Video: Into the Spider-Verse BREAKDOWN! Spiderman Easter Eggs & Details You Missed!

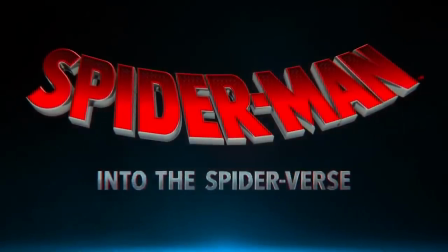0s
Hi, I'm Eric Voss and Spider- Into the Spider-Verse is such an impressive work of animation.
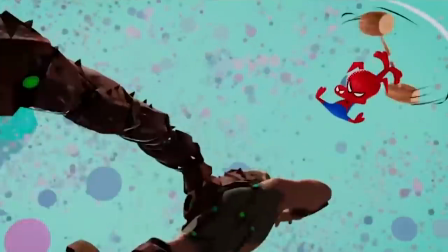4s
It's ranking up there among the best Spider-Man stories because it actually gets what it's like to read a Spider-Man comic book and translate all that so beautifully to screen.
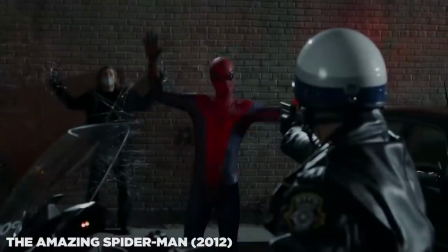12s
Like nothing against emo Peter, tall Peter, or Peter, third time's a charm.
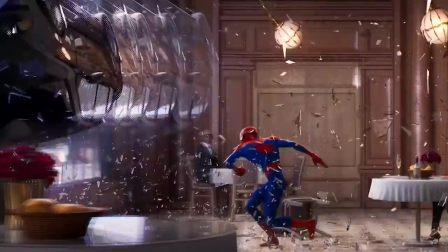16s
But there's so much more to Spider-Man comics and a story that celebrates the full Spider-Man history with some amazing visual storytelling really just nailed what we love about the character.
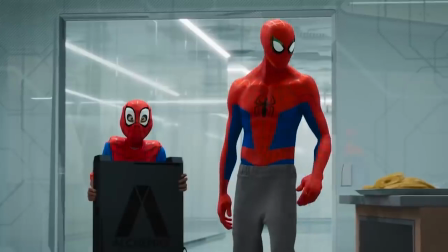24s
So I'm gonna break down this movie scene by scene to point out all of the cool details that you might have overlooked hidden animation Jokes and Easter eggs,
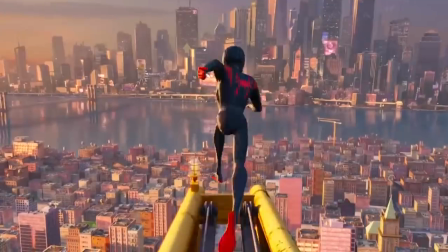32s
but also subtle creative choices made by the filmmakers to make into the spider-verse works So well spoiler warning if you haven't seen the movie yet, and let's get started Okay The opening frames of this movie already set it apart from every other spider-man movie that we've seen and really every animated
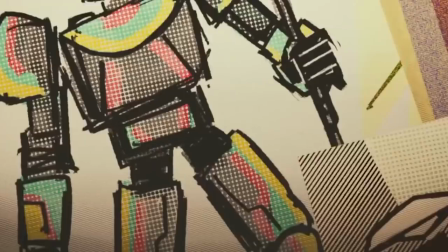47s
movie that we've seen before The studio logos are depicted with these Ben Day dots which appear actually throughout every frame of the movie Filmmakers of End of the Spider-Verse had a difficult task before them because the Spider-Man character had already been rebooted so many times on film.
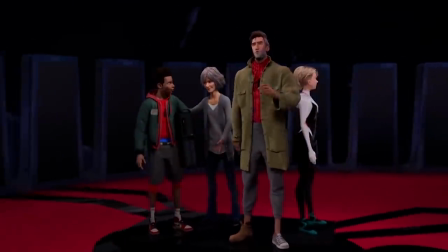61s
And they wanted this one to feel distinct. Their concept was for it to feel like a living painting, as if you were walking into an actual comic book.
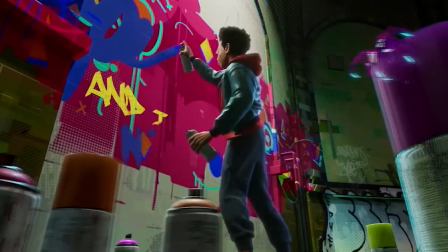68s
So you see all these comic book aesthetics throughout the movie.
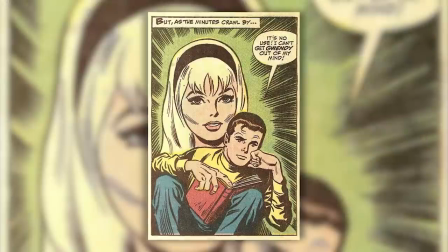71s
The bidet dots, along with hatching lines, and both of these are used by older comic books to shade images without having to spend so much ink.
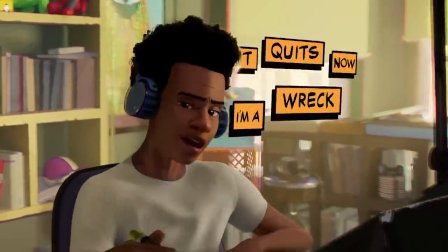78s
And of course you see split-screen panels and action words thought panels and talking bubbles But beyond these visuals the filmmakers also had to
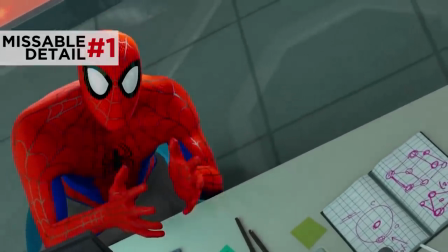86s
rebuild a whole new style of animation that you only really perceive on a subconscious level So standard film is shot on 24 frames per second and modern animated films
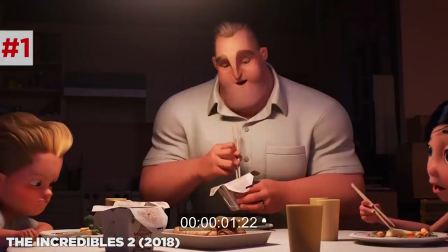95s
follow this model with a movement of like a Pixar movie Blending pretty smoothly because every second is made up of 24 individual still images But for Ender the Spider-Verse,
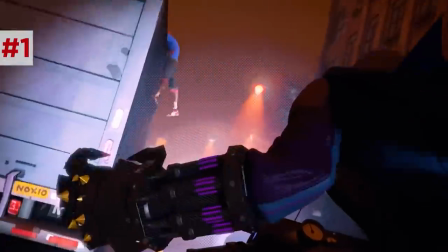104s
the animators had to animate in twos. That means doubling each frame so that you essentially get 12 frames per second.
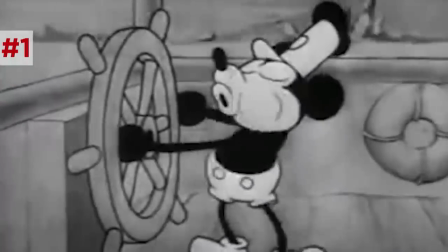112s
That was how traditional old-school animation was done.
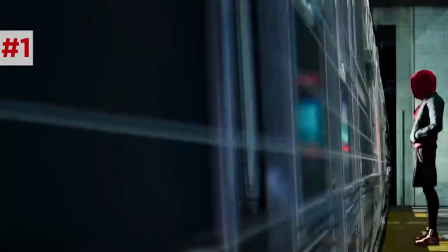114s
So they reconstructed that style to give this movie a certain crispness to the movement, from characters' hair or clothing.
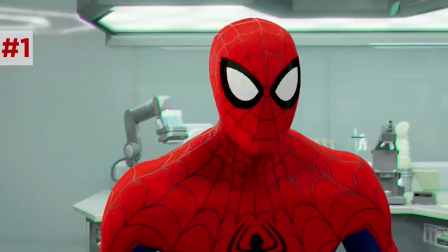121s
Making things look almost, in their words, crunchy and sharp, so that you really have impact with an image.
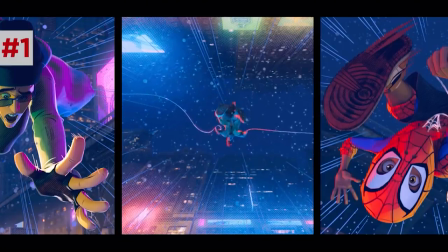127s
It burns into your psyche. That is why when you watch this movie, the art of each frame really stands out.
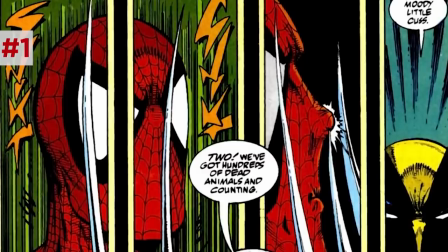132s
Kind of like when you read a comic book, each moment is so punctuated. By the way, Sony is actually trying to patent this animation technology.
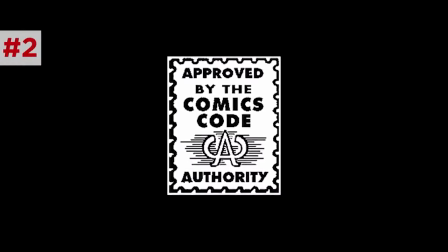139s
This whole comic book motif is also the reason for this stamp in the opening frames. Approved by the Comic Books Code Authority.
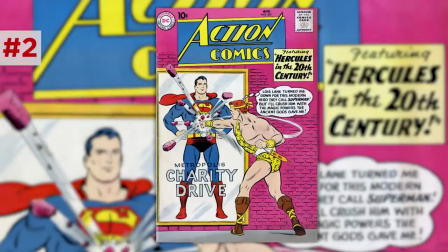145s
The Comic Books Code Authority was a set of guidelines for comic books in the 50s to assure parents that
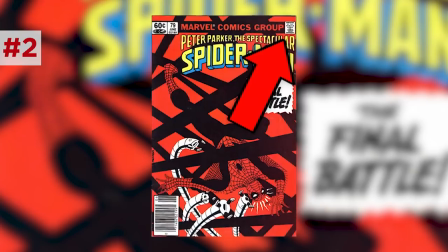149s
comic books wouldn't turn their kids into sexual deviants or criminals or communists.
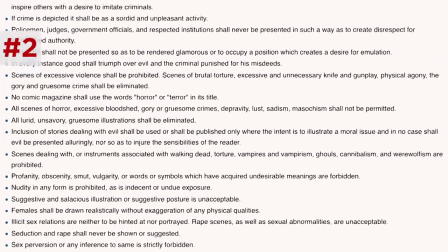154s
Haha, nice try fascists. These guidelines forbid creating sympathy for the criminal, Saying crime shouldn't be glamorous,
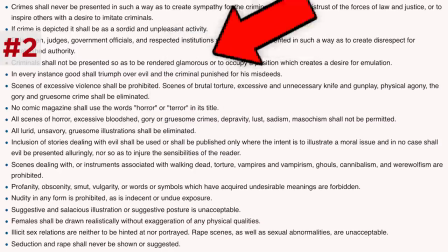162s
but rather a sordid and unpleasant activity and that criminals should be shown being punished for their actions And no, this stamp isn't just a joke.
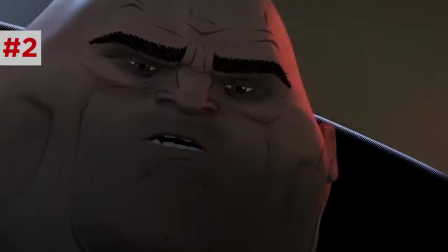170s
Into the Spider-Verse actually abides by these rules Villains like Kingpin and Aaron Davis might be shown some sympathy
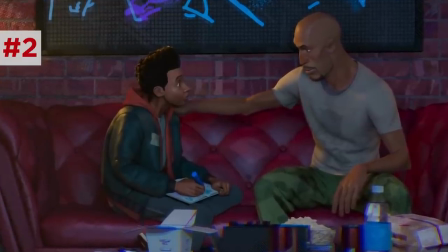177s
in that I guess their behavior is motivated by something deeper than simple pure evil But you know their criminality doesn't really look fun. They suffer a lot No kids gonna want to emulate them or dress up for them as Halloween or if you're me any time of the year In the opening titles, we also see the recurring number of 42,
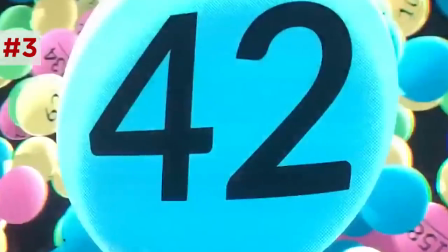193s
shows up on the spider and on the lottery ball for Miles being selected for his school.
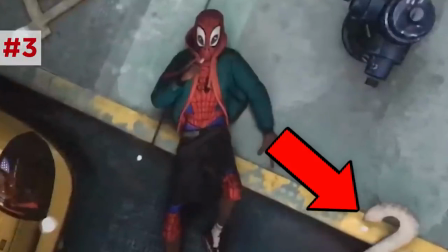198s
Later, it appears as cluttered numbers from a shattered street address sign. 42 is actually the number of the radioactive spider that bites Miles in the Ultimate Spider-Man comics.
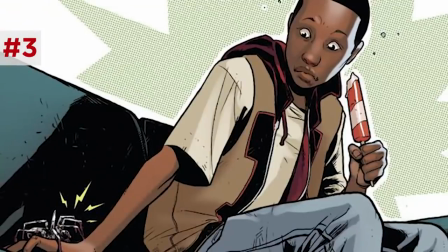207s
It was the 40-second test of this spider that actually worked.
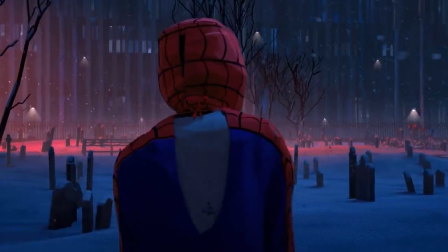210s
In this movie, the number 42 appears over and over kind of to haunt Miles whenever his new Spider-Man powers burden him, kind of like a curse.
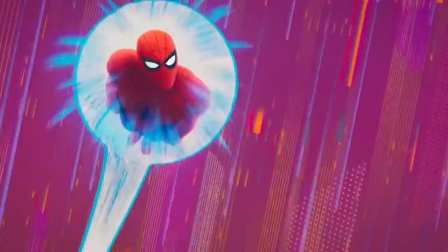217s
And through all this, we hear the voice of Spider-Man, the Peter Parker of this Ultimate Universe. He's voiced by Chris Pine.
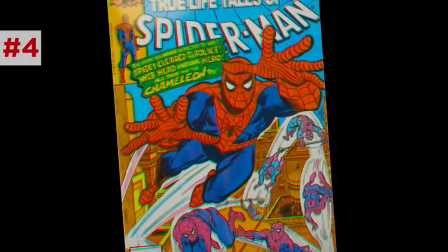223s
And he says, all right, let's do this one last time. Which is repeated over and over again by every new Spider-Man that we meet.
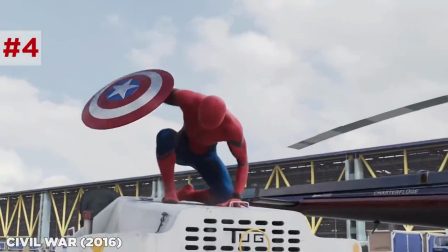228s
It's of course a nod to the endless numbers of reboots and reintroductions to Spidey in movies over the years. A Spider-Man comic book thunks down in front of us on the table.
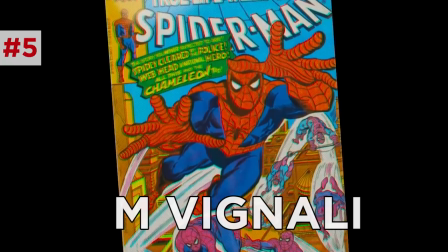235s
And on the cover, you can see the signature of someone named M. Vignali. Marcelo Vignali is a longtime film animator and artist who worked on this movie.